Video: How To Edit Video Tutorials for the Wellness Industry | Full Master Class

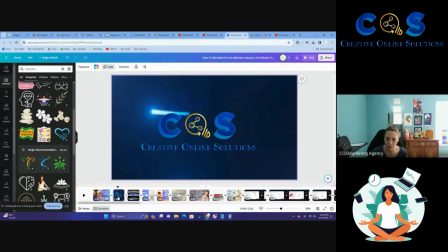301s
This is our intro that we always put in the beginning of our videos.
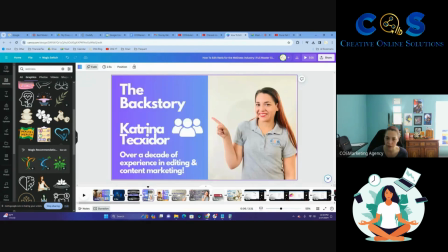306s
We always have a welcome thing. We always have a background on me.
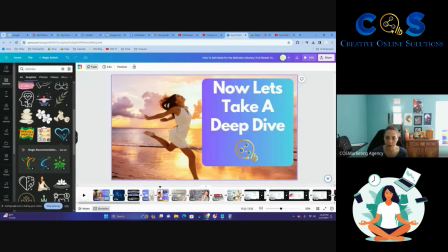309s
I just kind of change the colors and I change the background so it's clear what kind of content it's about. This is all wellness, so you're going to see people looking happy and making some kind of transformation and things that promote relaxation.
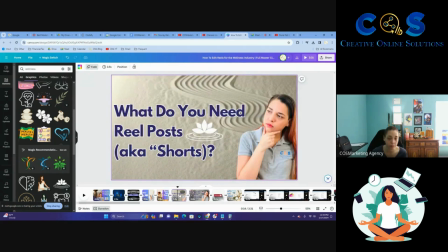325s
This actually could work for spas as well, med spas, things like that too. It's not too far off. I always start out with a question because I want to get people thinking. And I want to get them watching this video and focus on what I'm talking about rather than just jumping right into the tutorial.
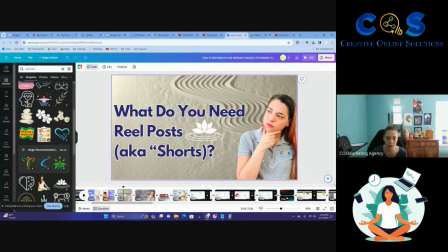344s
That's how I do things. It seems to be working for me. You may need to adapt this for you and your brand. The only way you are going to know what works and doesn't work is try. All right, so why do we need Reels, aka Shorts?
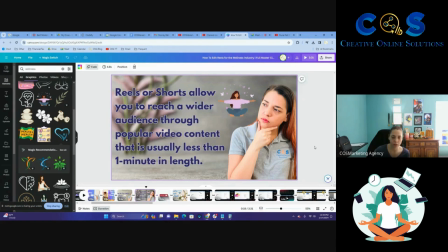358s
Because they allow us to reach a wider audience through popular video content that is typically less than a minute long. Now, at the time that I am filming this video, which is January 17th, 2024, I believe Reels can go up to 2 or even 3 minutes long. So Reels can be longer than they used to be,
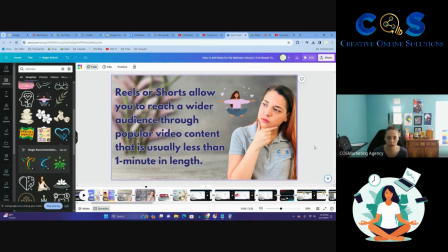377s
but I find that they're much more effective when they stay as short as possible, under a minute long. Actual longer form videos that are horizontal instead of vertical, those I believe should be longer, at least 2-3 minutes long. We like to do ours longer than that, but I would say probably minimum like 3 minutes or so.
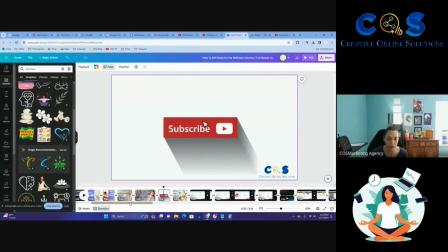398s
Then we always have a subscribe in our video tutorials, or any of our videos really. It's very important to make sure that you let your audience know to subscribe.
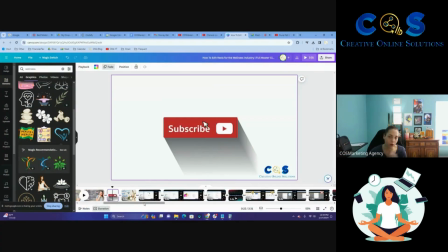412s
Otherwise, they might forget. So while we're on that subject, go ahead and subscribe to our YouTube channel. We would greatly appreciate it. It helps us out tremendously, so we can keep on giving you some amazing free information.
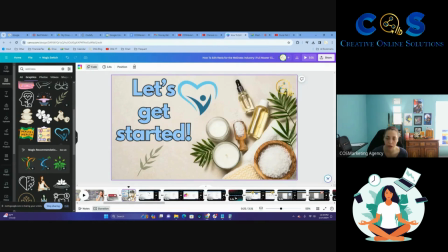426s
We do charge our consultant clients for one-on-one tutorials. This, you can get a lot of information for free and do it on your own if you like. So please reciprocate the love and definitely hit that subscribe button.
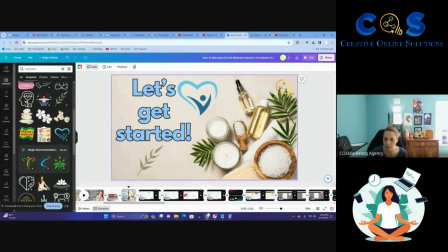440s
All right, so we say let's get started, which indicates that we are started with our tutorial.
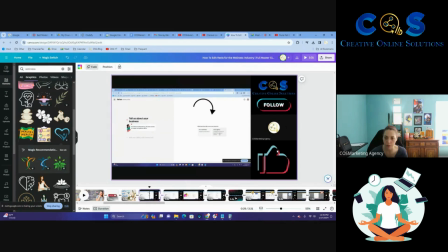447s
So this is from a previous tutorial that we did that was about TikTok. That's why we have these darker colors with this kind of theme here. So I'm going to remove this. I'm going to remove this. We can remove the arrow for right now.
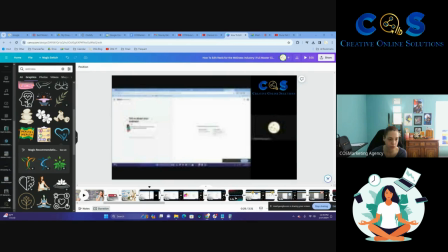461s
Now I'm going to go to, move this over a little bit. I'm going to go to our tutorial video. This tutorial video I did with one of our contractors.
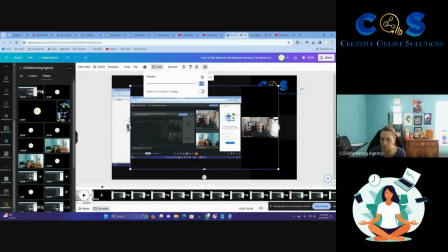473s
His name is Murray. And I'm going to lower this to 70.
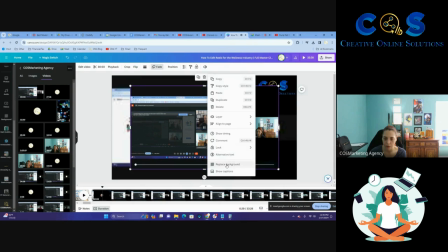479s
And then I'm going to go to replace background.
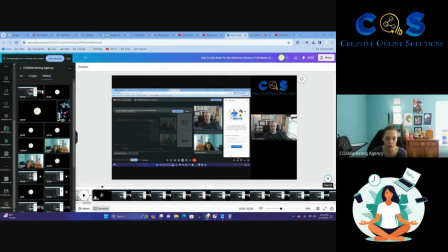482s
Okay, so the first part of this video, he was talking to me about something else, and we had to kind of segue into the tutorial. I put my hands up and I did a clapping motion to indicate we were starting. So until I see that clapping motion, I'm going to keep on moving this over,
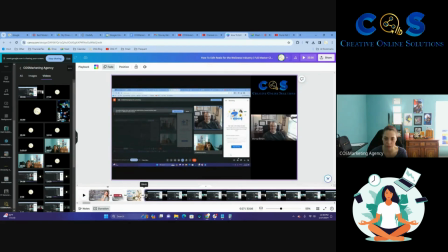499s
because I don't want a bunch of us talking about something that's not related to the tutorial, because it will be long to begin with. So I'm scratching my face. It doesn't look like a clap. Let's keep on going until we see the clap.
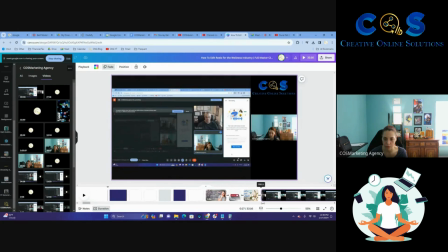516s
That might be coming up soon. You see what, let me listen to see what I'm saying here.
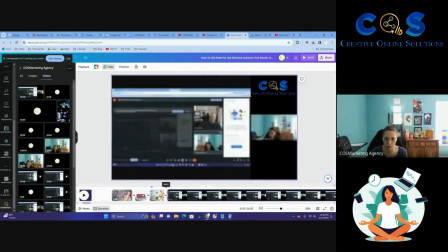533s
Okay, so he was talking about one of our software systems that we use for shorts besides Canva. Let's keep on going. I think it's going to start soon. Let's see.